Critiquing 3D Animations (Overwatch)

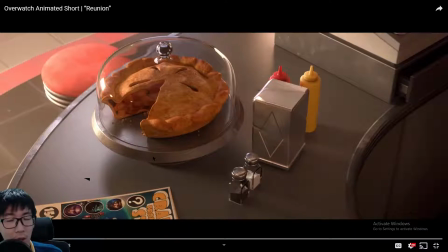[10:16]
So like in the official cinematic for Overwatch, there is a reference to Hearthstone, and in here we see a reference to StarCraft 2.
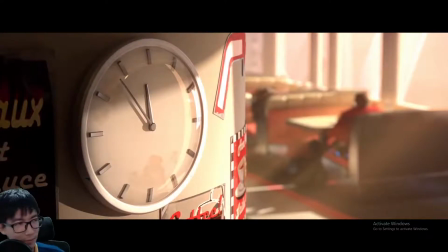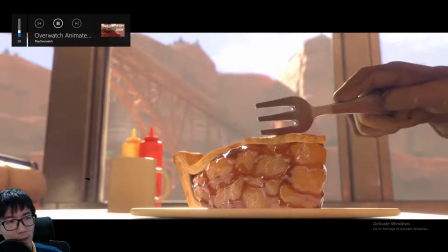[10:36]
Should reduce the volume, eh? 30 is pretty nice.
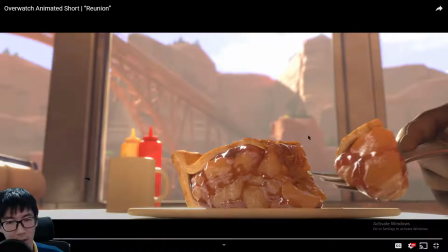[10:41]
Insane work has gone into the pie for sure. Like a pie with this fidelity, and as the fork slices through the pie and then the crumbles is insane.
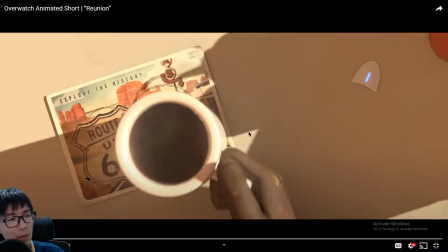[10:58]
And I just like the way the cup moves when the hand is grabbing onto it. It's not very common that an object is perfectly still when being grabbed unless it really is very heavy.
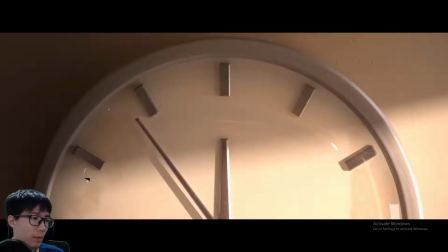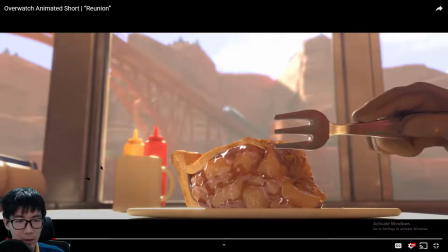[11:21]
I'm sure that minute hand over there sort of, it will obey animation principle.
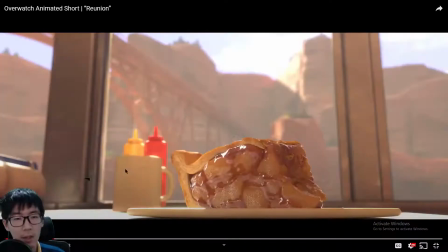[11:30]
Let's take a look.
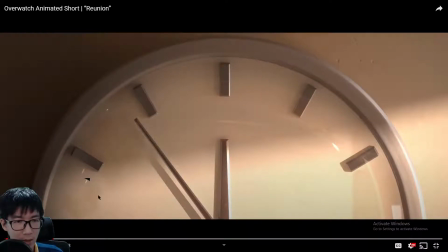[11:34]
Oh yeah, it does. So this is going forward. It eases into the animation, so a small move in that one frame and then a big one, and as it ends, oh, there's a rebound. This bounces.
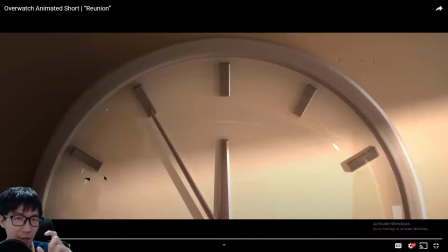[11:51]
Wow, there's a lot of attention to detail in something that is so short. I mean, it's just here for this 1 second, right? And all these details are in.
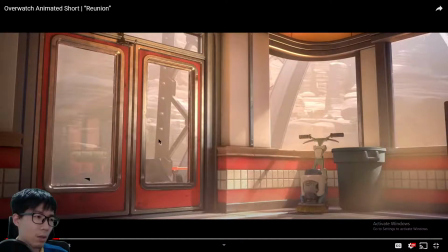[12:08]
So like humans cannot hold their bodies in position, so
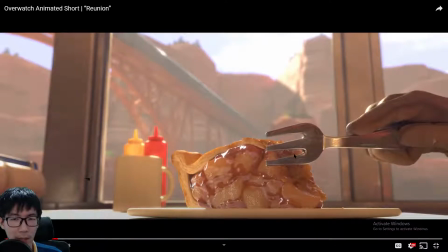[12:20]
you can see that the hand is still moving while maintaining the position, but this also tells a second story. Freezing like this, whoever this person is freezing like this is anticipating action.
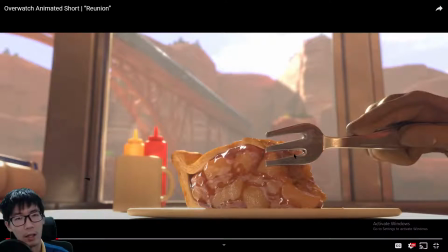[12:33]
He knows something is coming, and he knows that this exact thing is gonna happen. This train passing by is gonna happen. So he's probably thinking in his head, oh, this thing's happening, next is what is gonna happen next.
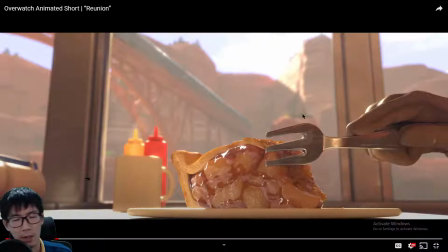[12:54]
It must have been pre-planned.
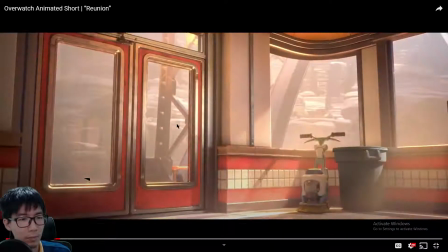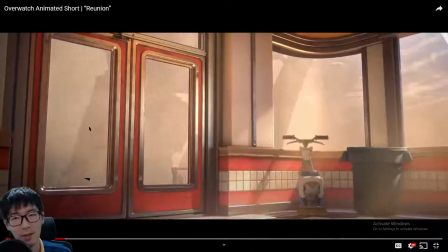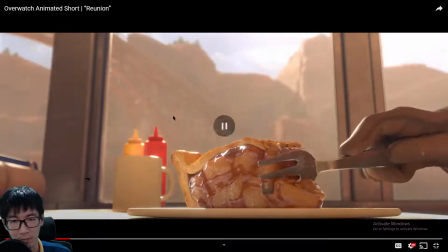[13:06]
With all this ruckus and commotion, it doesn't even flinch, continues eating the pie.
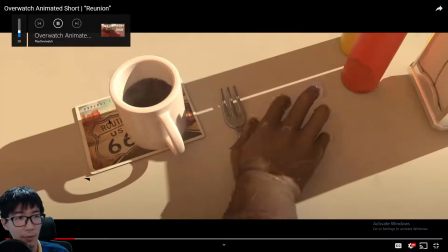[13:17]
I need to reduce my volume a little bit more. It's pretty loud.
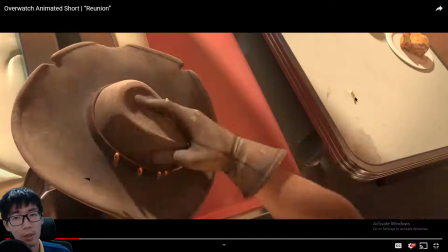[13:23]
Coin toss and
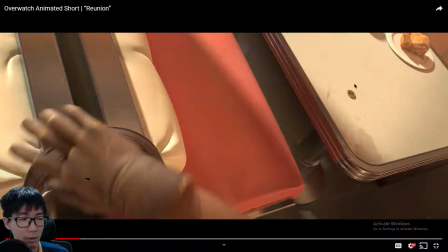[13:28]
coming to a stoppage of action. Really well done. And this also shows that it's not a dream because the coin stopped spinning.
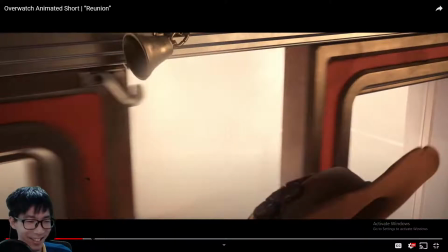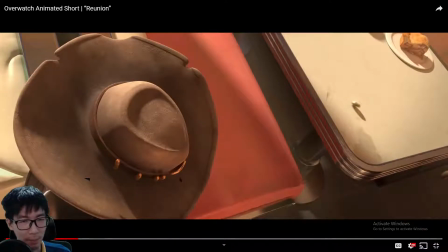[13:46]
And how the hat crumbles as McCree reaches out to reach it.
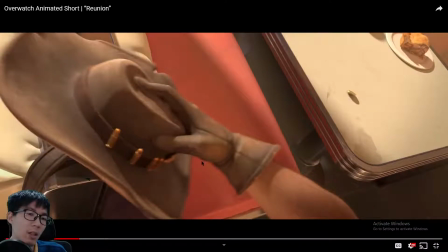[13:55]
The crumble and the indentation. Whoa. I'm just thinking, how is this crumble done?
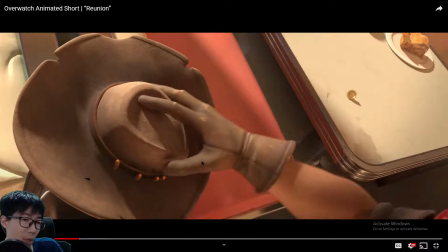[14:05]
Are they using physics? Or are they using modifications to the model itself?
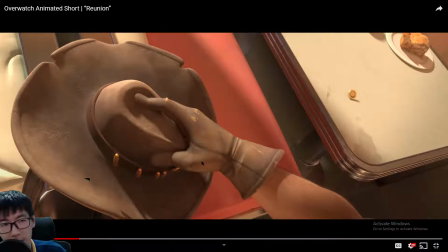[14:12]
I think physics here is not too feasible. It doesn't make sense.
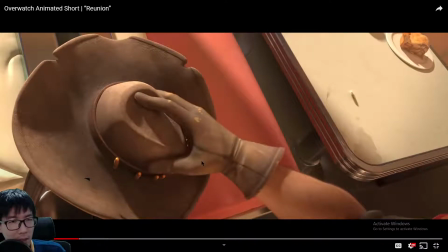[14:18]
What makes more sense is that they are manually
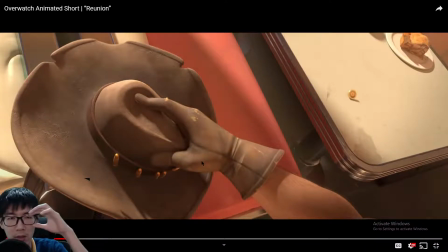[14:23]
deforming the hat to match the hand. So this takes a lot of back and forth work. So first the animator will need to grab onto the hat to see where the fingers will go,
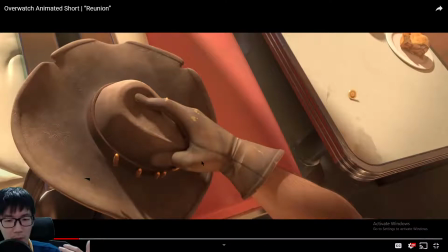[14:39]
and then he will have to get the rigger to actually to add controls such that the animator will be able to deform the hat in a certain way.
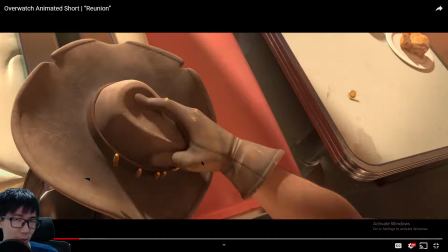[14:54]
It can be multiple controls, or it can be a single control where it just does all the deformation together. And this process, at least in my experience, is very back and forth.
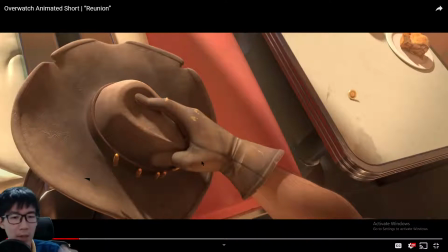[15:08]
You need a lot of tries, 3 times, 4 times. So it makes good sense that animators are trained to do rigging as well. And that was one of my specialty.
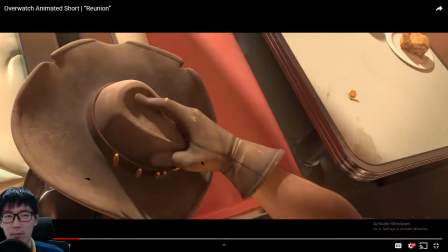[15:21]
I wouldn't say specialty, that because I was just a natural at rigging, that all the rigging work came to me. So I'm very familiar with this process, back and forth, a lot of it.
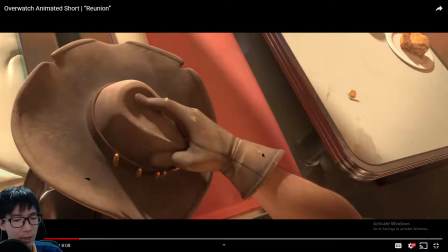[15:38]
The rest of my colleagues, they know how to rig as well, but it's just that I can do it a lot faster, better.
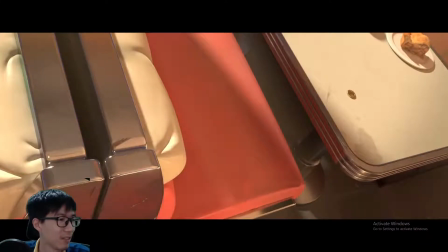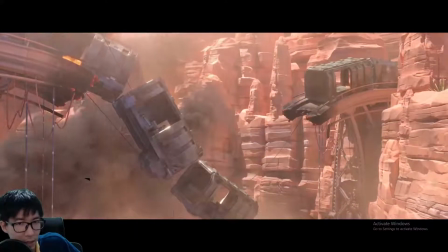[15:54]
So McCree steps out of the diners, and then this looks like a completely different location.
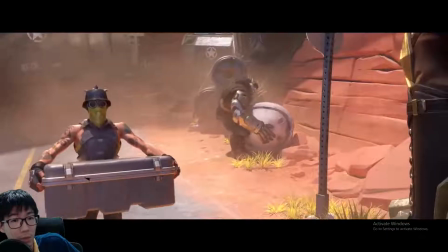[16:04]
But for people who know the game, this is just right outside the diners.
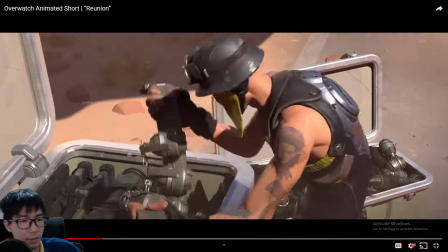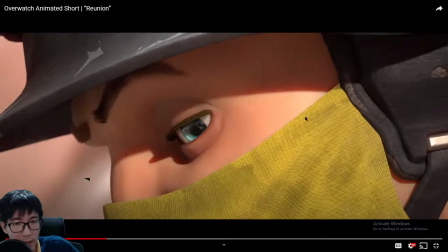[16:19]
So I dart to the corner.
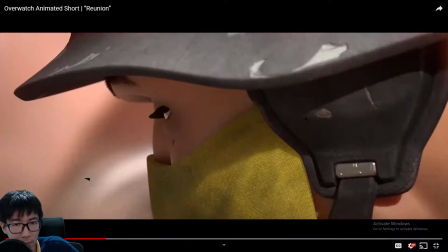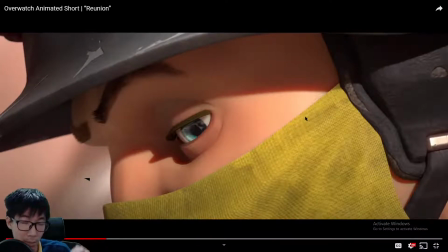[16:27]
Ding. And then a blink, and then turn to face the main target.
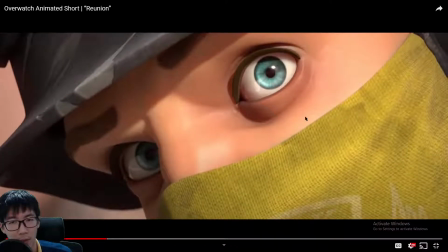[16:36]
Oh, and nice dilation of the pupils. No, this is not dilation, this is constriction.
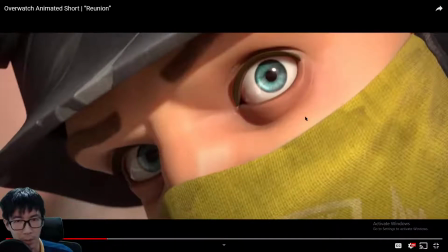[16:43]
Nice constriction of the pupils. This is the
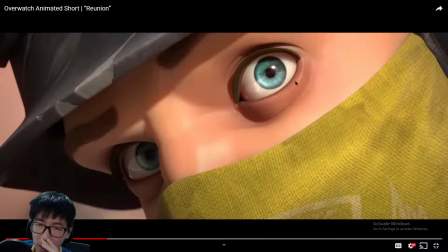[16:49]
detail that one of the last, was it the last or is it the coming action that I was going to critique? I forgot. I think, let me see if I do encounter the eye pupil thing.
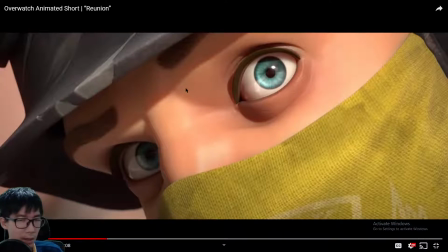[17:06]
I think it's the upcoming one. Okay, but in any case, this is exactly the way humans will turn to look at something. You may be asking, why doesn't he blink at the start?
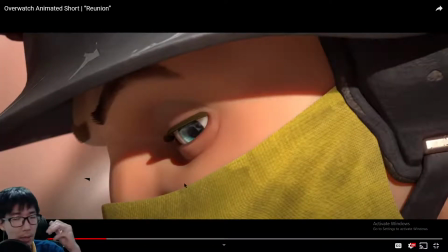[17:19]
Here, when he does the eye dart to the corner, as I mentioned many times before, blinks should accompany eye darts. The thing is, his eyes are already half closed,
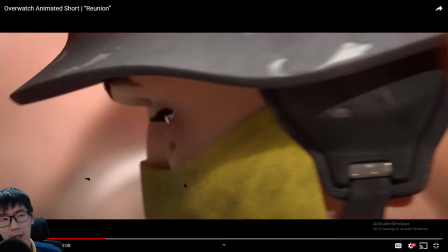[17:34]
so it's not really necessary given the smaller amount of movement.
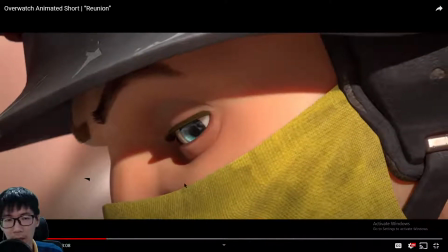[17:42]
A blink here is not too necessary,
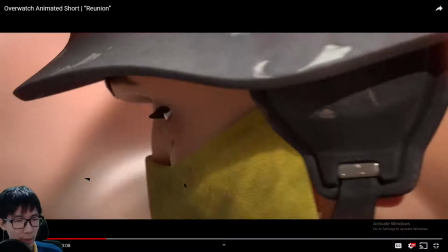[17:47]
and is not too huge of a movement also, as compared to from here
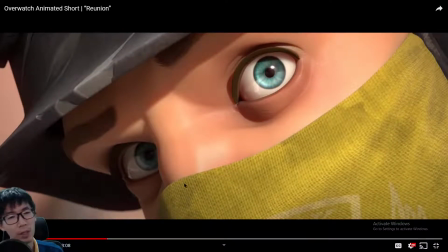[17:55]
to here. This is much bigger. And of course there is also the shock factor, that the first part he's just noticing a silhouette in his peripheral vision, but in this move, after confirming the existence of the peripheral, there is an object there, he is a little bit shocked.
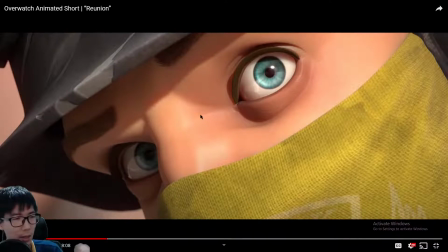[18:15]
He turns quickly to look at the main object, hence the blink is here.
Ash!
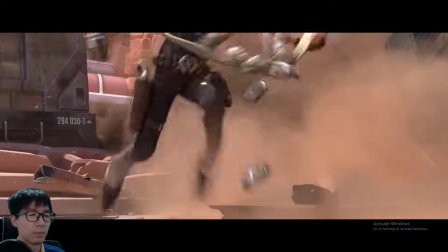[18:23] Ash!
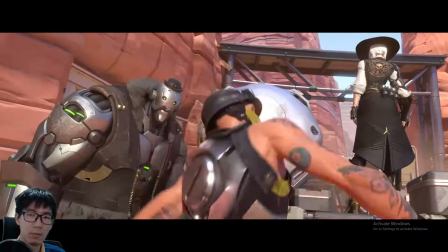[18:26] We got trouble!